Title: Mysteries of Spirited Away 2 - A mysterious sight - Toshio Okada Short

at nine minutes chisato's parents i mean chihiro's parents i keep saying her name wrong while her parents eat the food feverishly chihiro has a bad feeling so she leaves the parents and walks around the town
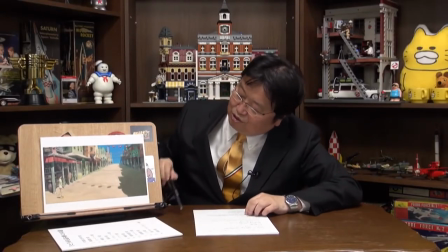So, it's this scene, she's walking the town, an empty downtown extends endlessly,
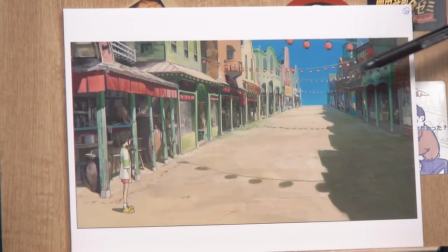there are lanterns that are later lit up beautifully. What I like here is that composition where Chihiro stands at the corner of the screen. Also pay attention to where the shadow is. There are the buildings that are right above,
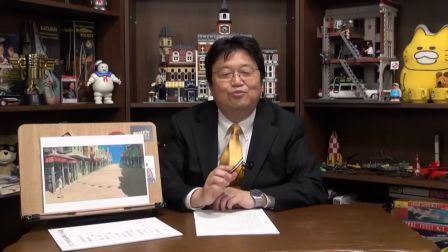or they tilt slightly as the sunlight shines in these details foreshadow the scary events that happens later so
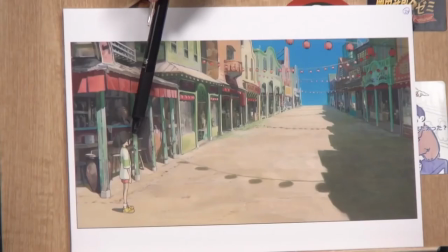every detail has a meaning chihiro is put on the opposite side of the shadow
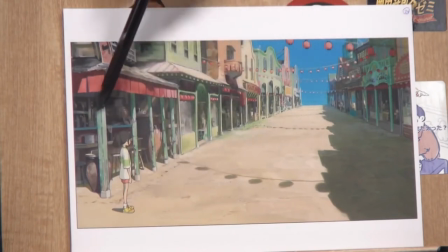intentionally to say that it's still bright outside and nothing has happened yet
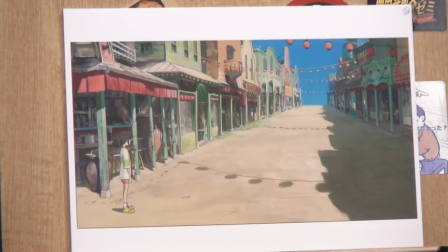but something will happen soon and in fact the story does get scarier
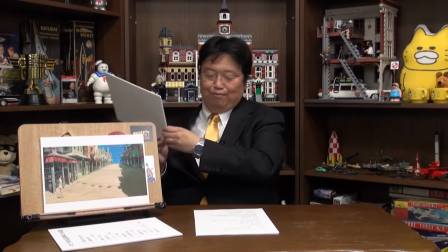and scarier from here and on so as
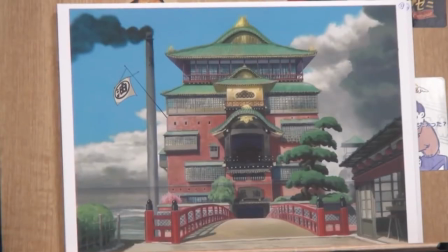she climbs up the stairs she sees a mysterious building there's a gorgeous pine tree and a garden
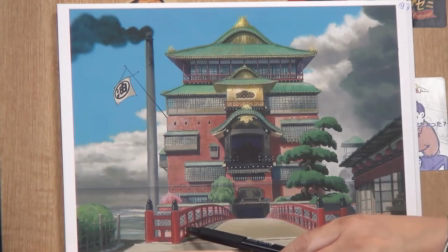lanterns and beyond them an arched bridge with red handrails and beyond that arched bridge is
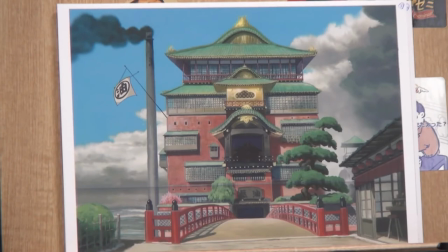a gigantic bathhouse named abraya well the red arched bridge is built for a practical reason as well, but it's made to follow a rule of Chinese thoughts of Xingxian,
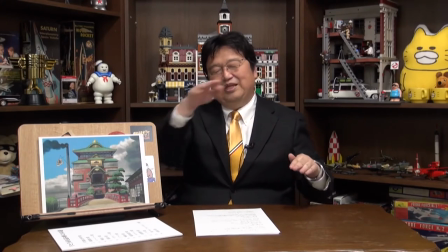where any place mountain wizards live has an arched bridge for visitors to cross so they can enter a different world.
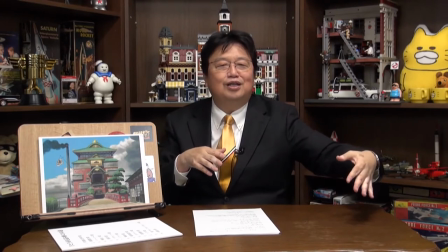The rich people back in old days in Japan built Japanese gardens, but despite names,
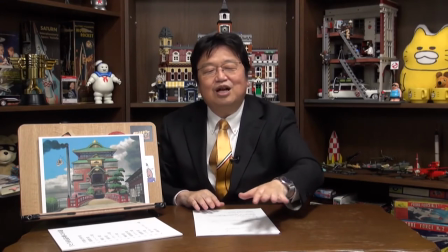they were supposed to be sacred lands of gods where Chinese mountain wizards would live.
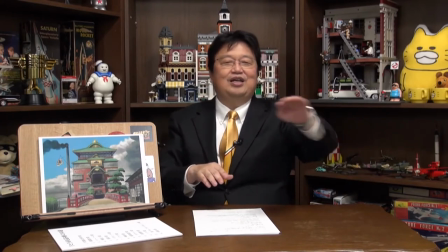That's how each of those gardens had a miniature version of arched bridges.
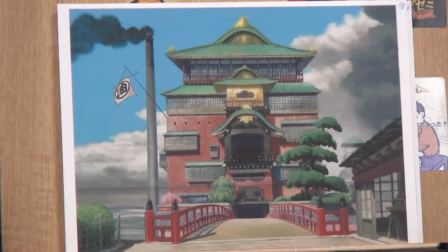So this one in the picture is a huge version of it. And beyond that, you see some magnificent structure. At 11 minutes and 15 seconds, Chihiro tries to cross the bridge, but she's not supposed to because the cross bridge is God's land.
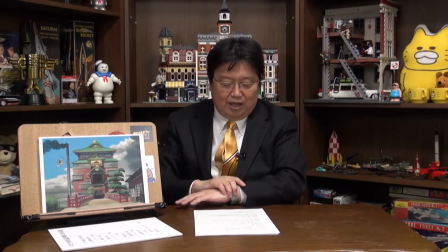But regardless, she tries to go to the other side.
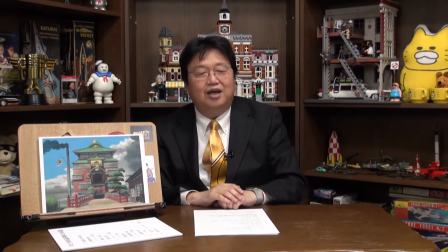Then a boy named Haku, dressed in white, appears and says, go back, you can't go any farther.
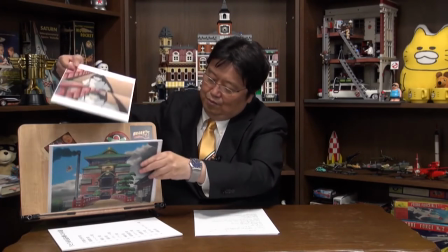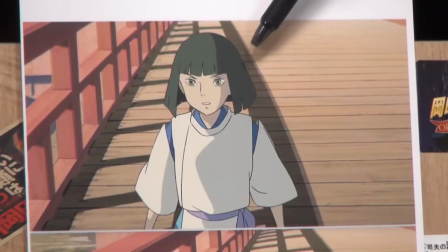So, this is Haku. He says, go back, you can't go, facing and approaching the screen.
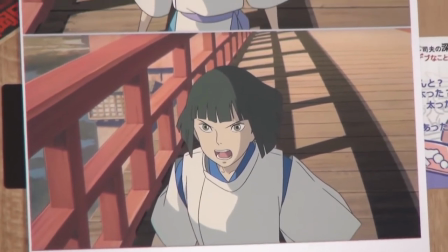But then, as you see, the shadow behind Haku extends drastically.
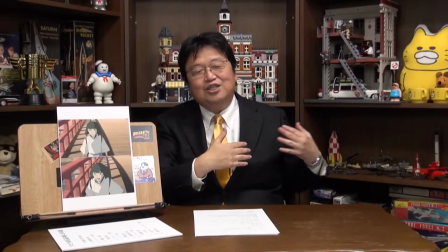So, because the sun is set in rapid speed, the shadow of the bridge behind him grows so vigorously while Haku
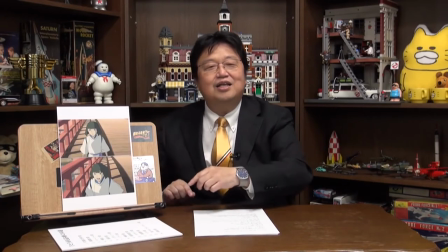talks in a hurry. and his profile becomes more and more red.
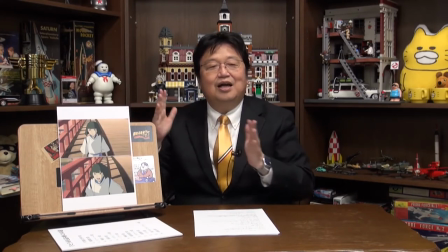The red sky is spreading out and the shadow grows horizontally longer and longer.
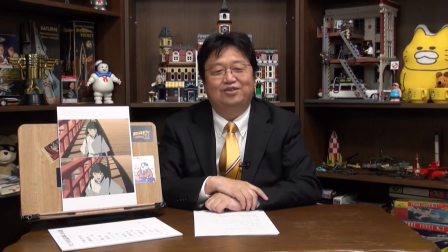This is what you see in a vampire movie. The scene is so horrific.
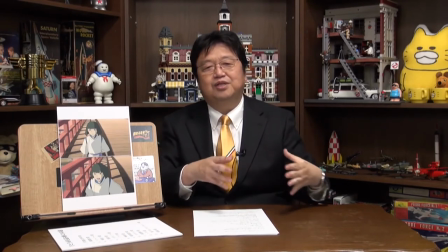The scene also shows how fast time passes in the world Abraia exists in, which is the world of gods and wizards. As you can see from here, it's 10 times faster than the real world. Later, I will explain why 10 times faster, but the whole plot of Spirit Away only takes about 4 days. It's only 3 nights and 4 days in length, but it's about a month long in the real world. Actually, maybe even longer than that. And how fast the time flows in a different world is an important theme, which I will explain next week, so please keep that in mind. For now, let's just remember that the time goes really fast there.
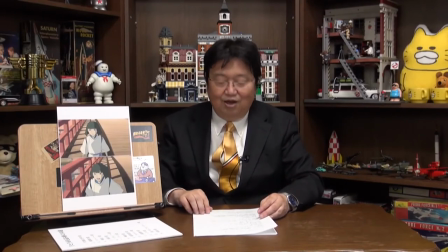Then the lanterns are lit up and black shadows grow out of the ground on the street that was previously unmanned.
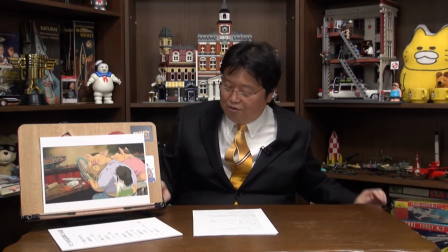And Chihiro panics and tries to run back to the parents saying, Dad, Mom!
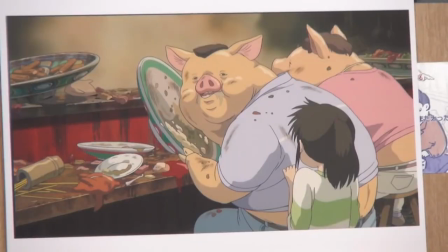Then the parents have unnoticeably turned into pigs as a punishment for eating the offering for the gods. On top of that, these numerous black beings that look like ghosts appear in the town that has already darkened.
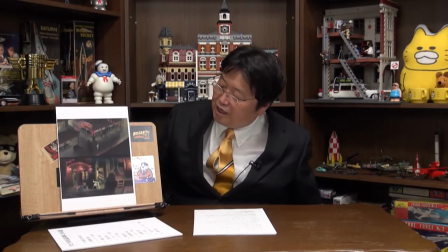These are so well depicted.
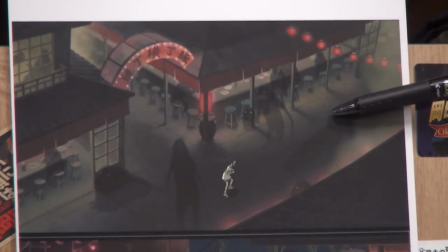The previously empty town is now filled with these black shadows that have silently grown from the ground,
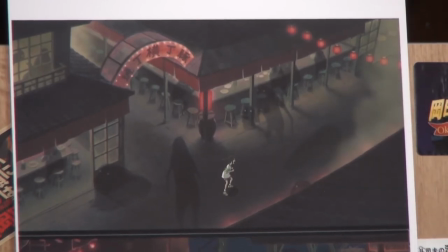and they start wandering around Chihiro.
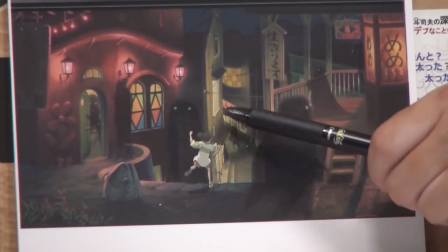As she decides to leave the parents and runs down the stairs to where she originally came from, she sees more black shadows approaching her.
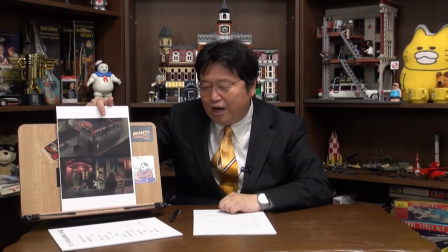So, the taste of the movie becomes more and more like a horror movie.
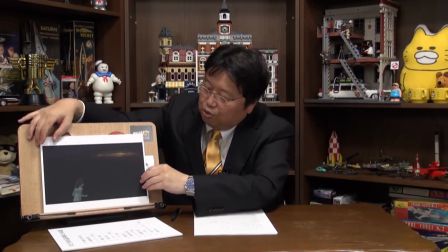However, when she descends the stairs, she notices that the white plain has turned into water.
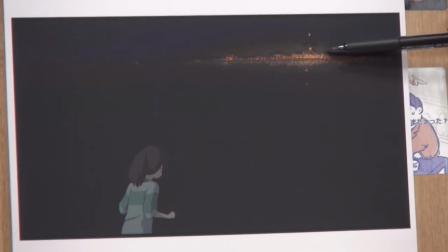The tunnel which she has walked through is now far away, and there are city lights beyond the tunnel.
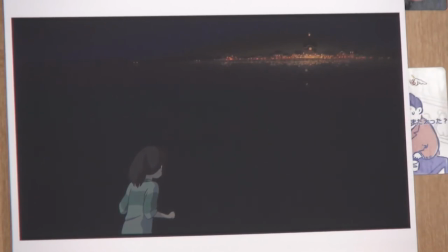Between them is a large body of water, like an ocean, now she can't return home. This scene shows hopelessness, but it's also beautiful. It also shows how Miyazaki doesn't just explain things, but rather show them visually.
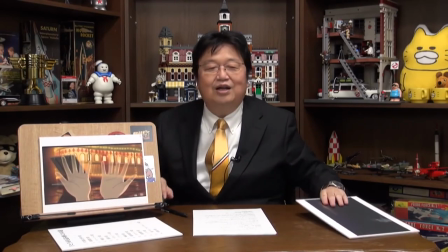Chihiro says, it's all lie, all lie, disappear, disappear. hair, then her body starts becoming translucent.
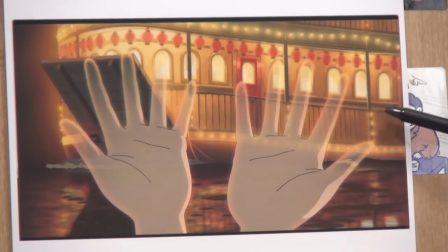Then a tremendously gorgeous and luxurious fairy appears. And from that fairy, a lot of strange monsters come ashore. But Chihiro also sees them through her translucent hands. The scene depicts two different situations.
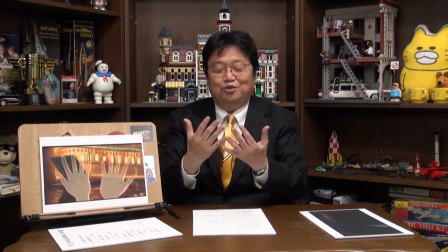One is that Chihiro is in fear as she realizes her body is vanishing.
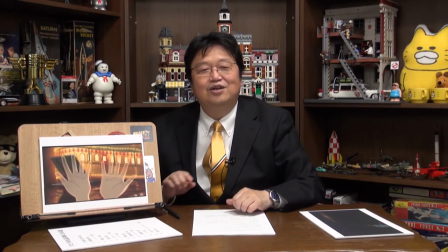The other is that through those hands she finds the glimmering fairy.
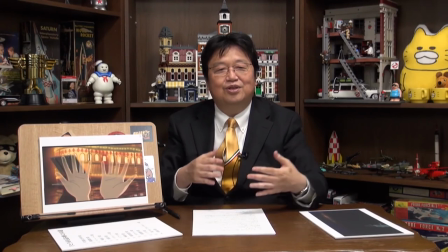The two circumstances of what is happening to her and around her are being visualized simultaneously in one frame.
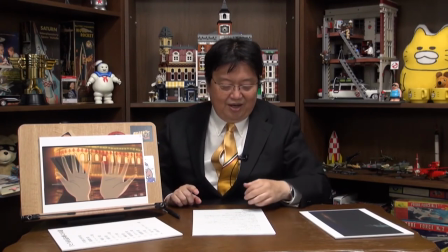So I can't say how well this scene is shot.
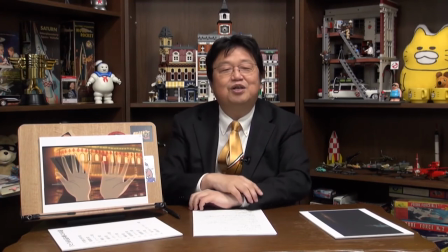It's not explanatory but more suspenseful, which makes the viewers curious to see what will happen next.
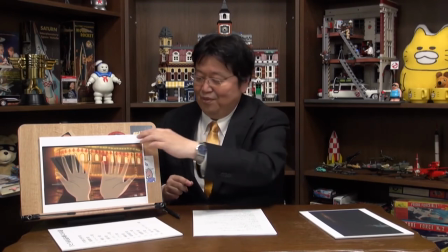The storyboarding in this scene is a true masterwork. Now, when the fairy arrives at the shore,